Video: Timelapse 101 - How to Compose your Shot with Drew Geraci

We're going to be going through time-lapse compositions. One of the most important things when it comes to setting up your time-lapse is how to compose the shot. I'm going to be going through some of my favorite setups. I'll be showing you how I conceived them, how they were executed, and ultimately what the end result was. Hopefully along the way, you'll see something that you like, you can pick up from it, and then ultimately, hopefully, inspire you to go out there and find beautiful compositions of your own.
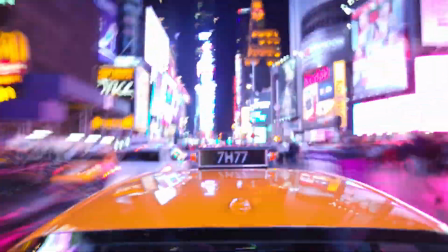0:19 So let's dive in. The first composition we're going to look at is a stationary shot, but it's a stationary shot that's fixated to a moving vehicle.
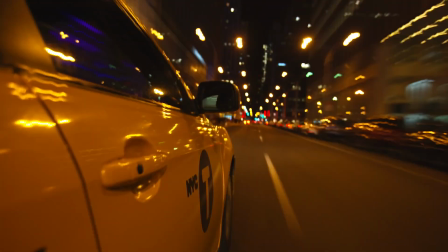0:26 In this case, it's a New York City cab. The shot was conceived because the client wanted to see from the perspective of a New York City cab driver as they went through their day.
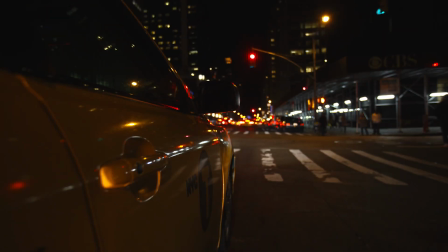0:33 I think the most difficult aspect of the shot was actually finding a cab driver that was willing to allow us to attach a rig to his car,
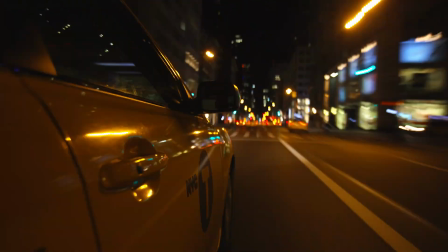0:39 and then the second was figuring out what the shutter speed and the interval worked best to execute the shot.
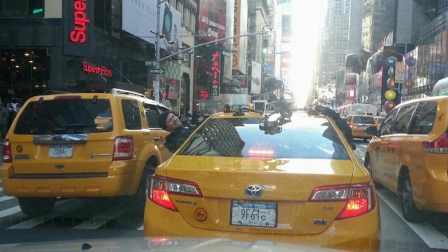0:44 We mounted a rig to the cab using a three-point suction cup mount, and then tied multiple safety ropes to it just in case something happened, which it didn't.
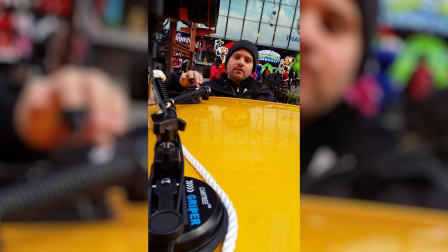0:50 And when we started shooting, I decided to use a one-second shutter speed with a two-second interval, but as it started going,
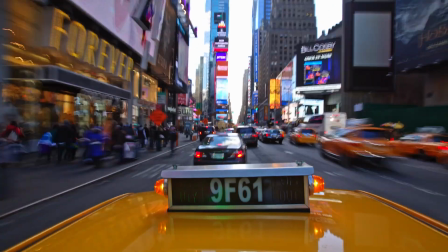0:56 I found that it just didn't look right, especially because whenever the cab hit a bump or there wasn't levelness in the road,
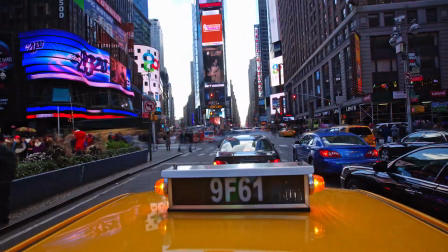1:01 it really showed in the shot. The blur that was created just didn't look that appealing.
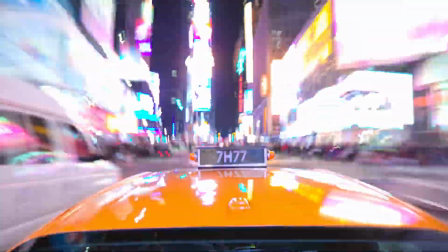1:05 So then I opted for a half second shutter speed with a one second interval, and that turned out to be the sweet spot to really get the shot the way that I wanted.
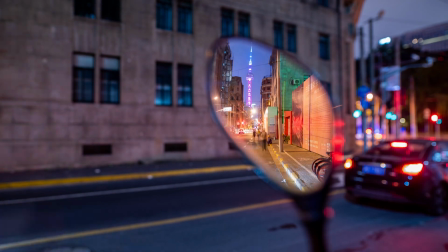1:12 The next series of compositions that I really enjoyed take place in Shanghai, China. The first was a super interesting shot of something I had really never tried before.
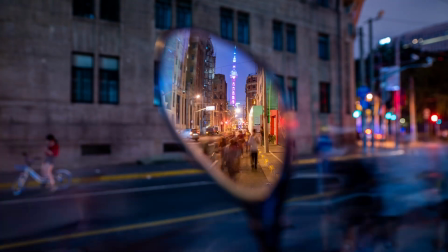1:20 I never really thought about trying. The client wanted a shot from the perspective of a motorbike's mirror, but we didn't have a motorbike to use, and we wanted to do something that was practical.
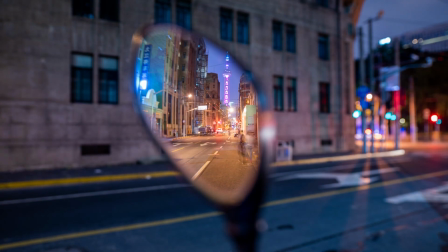1:28 So instead of purchasing a motorbike, we actually went out and got a mirror from a shop,
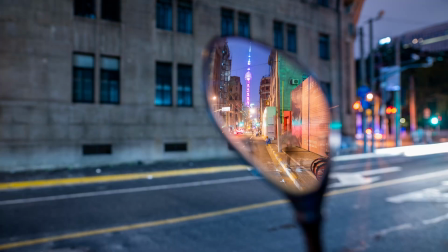1:32 mounted it to our motion control rig, set the focus to the mirror, and came up with this really unique shot,
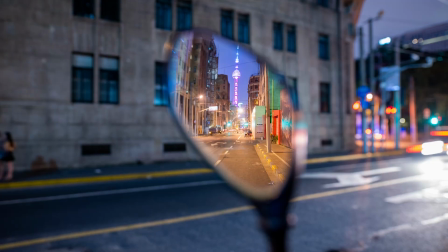1:37 something that I've never done before. The hardest part was really just finding a two-way composition that looked good both in the mirror and from behind the mirror.
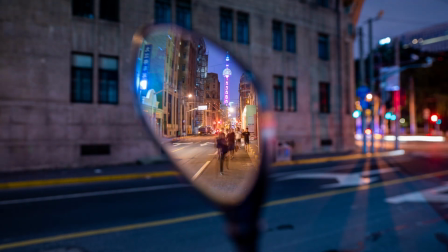1:43 We ended up finding this really narrow alloy that showed both the Shanghai TV tower,
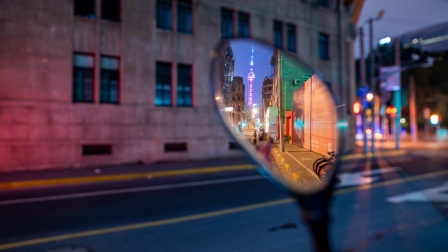1:48 which is very iconic, but was also busy with tourists, so we were able to film a bunch of different elements all in the same shot.
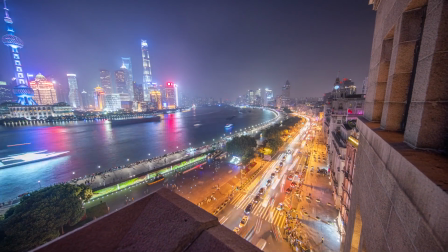1:54 After the shot, we headed to an area in the Shanghai called the Bund, where we were granted access to a top of a building right near the bank of the river.
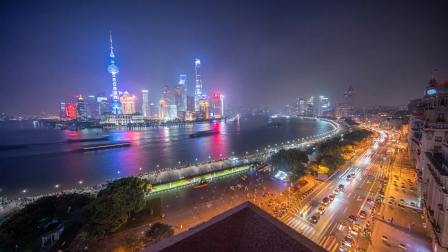2:00 It really gave us this beautiful, spectacular view of the city, and below us, we were able to see all of the commotion happening, whether it was with the people or the cars.
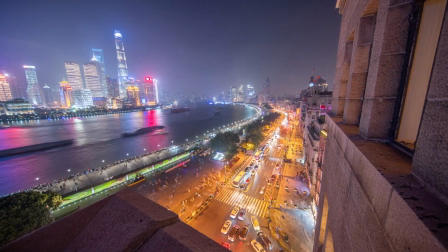2:07 It was just honestly complete chaos. I was using a five-axis time-lapse rig at the time, and I was able to really show a unique movement using perspective motion,
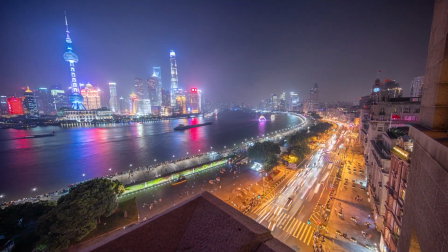2:14 utilizing both the foreground and the background in a way that was both a reveal and an establishing shot.
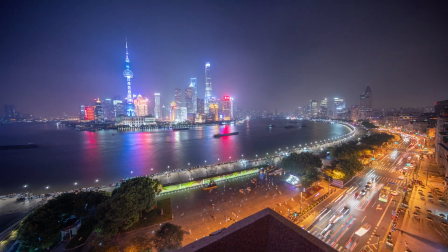2:19 Finding new perspectives to shoot from or angles that you don't normally see is what really sells the final shot.
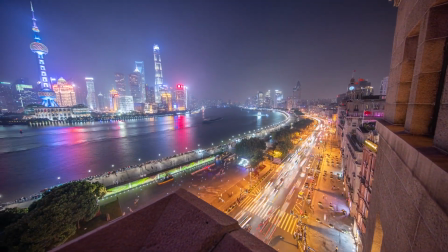2:23 When you're able to do something that's both interesting and tells a story, the imagery becomes so much more powerful as a tool or a vehicle to progress the production.
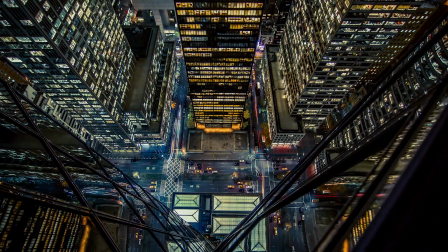2:31 My next favorite composition uses reflection again, and it's coupled with a giant 60-floor skyscraper and busy New York City streets.
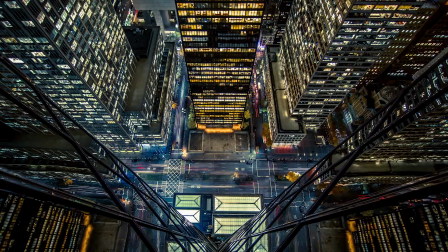2:37 This is likely my number one shot that I've ever taken just because the way that it came about finding it was quite interesting and unique.
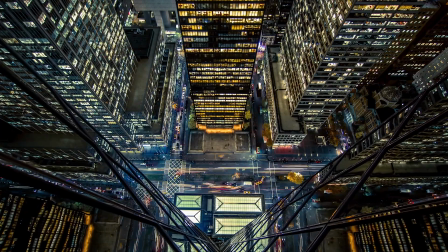2:43 I really never intended to shoot this actual shot because instead the client wanted just rooftop shots of other rooftops from a rooftop.
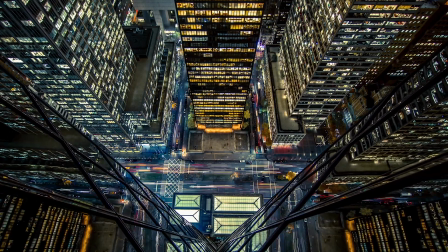2:50 This is another case where if you're not looking in all directions, up, down, left, right, you may actually miss a really beautiful shot.
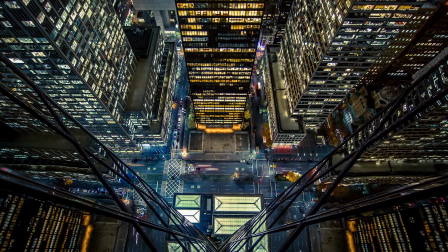2:56 And in this case, it was a happy accident that I actually looked down and I saw the mirrors and I saw how the reflections were working in the shot.
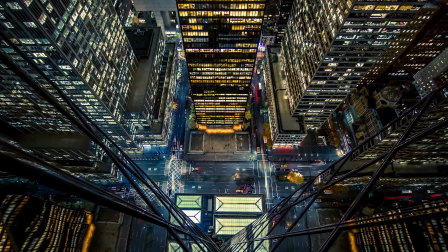3:01 And I really thought to myself, wow, this could be an incredible time-lapse shot. And it turned out to be an incredible time-lapse shot.
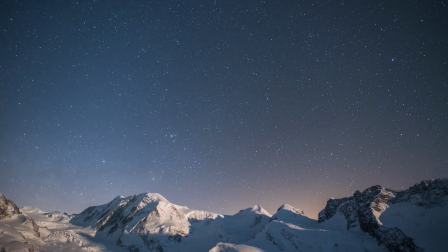3:07 Heading into the Swiss Alps, this next shot is an incredibly simple execution, but I just love how the stars and the light from the moon really helped create depth and mood in the frame.
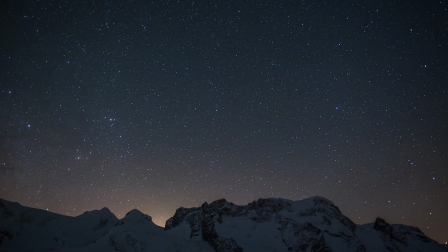3:14 This was taken in Zermatt, Switzerland in April during a full moon and the temps were around negative 10 degrees Fahrenheit which was probably the biggest hurdle in setting up this shot.
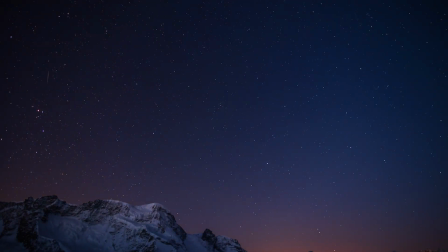3:22 I had to use a combination of lens warmers and hands warmers for the body and the lens and the motion control rig because the power was draining so quickly due to the cold.
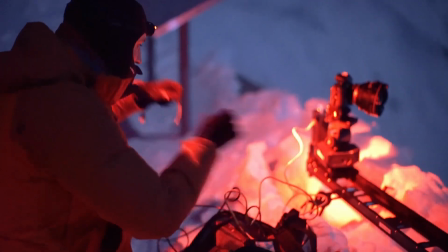3:30 The shot took around eight hours to film and there was actually around 200 frames at the end that didn't get captured because all of the equipment died during the shoot.
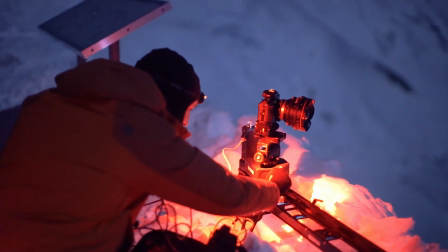3:37 This goes back to why it's important to prepare for your shoot and to make sure you have contingencies in place if things go wrong.
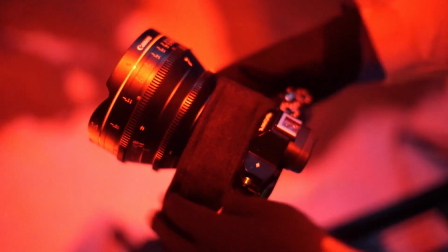3:42 The bright side of the story is that the client loved the first 15 seconds of the shot, and it's exactly what they were looking for.
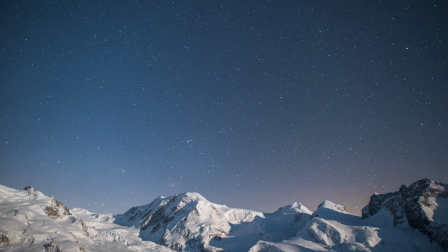3:47 So even though we lost power at the very end of the sequence, we were able to get the shot that the client ultimately wanted.
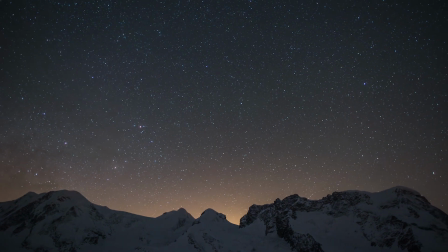3:52 I chose this particular composition because I wanted to include some of the mountaintops in the shot to give the viewer a sense of perspective and location,
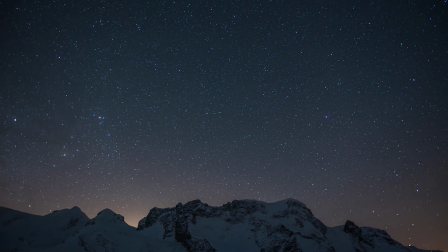3:59 but the ultimate goal was just to track the stars as they moved across the night sky.
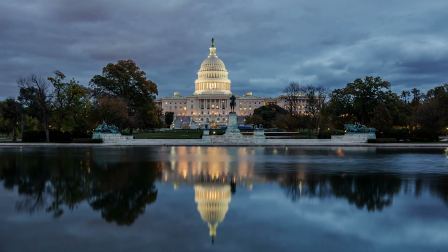4:02 This last composition may be my most iconic setup, as it was the frame used to create the main title graphic for Netflix's House of Cards.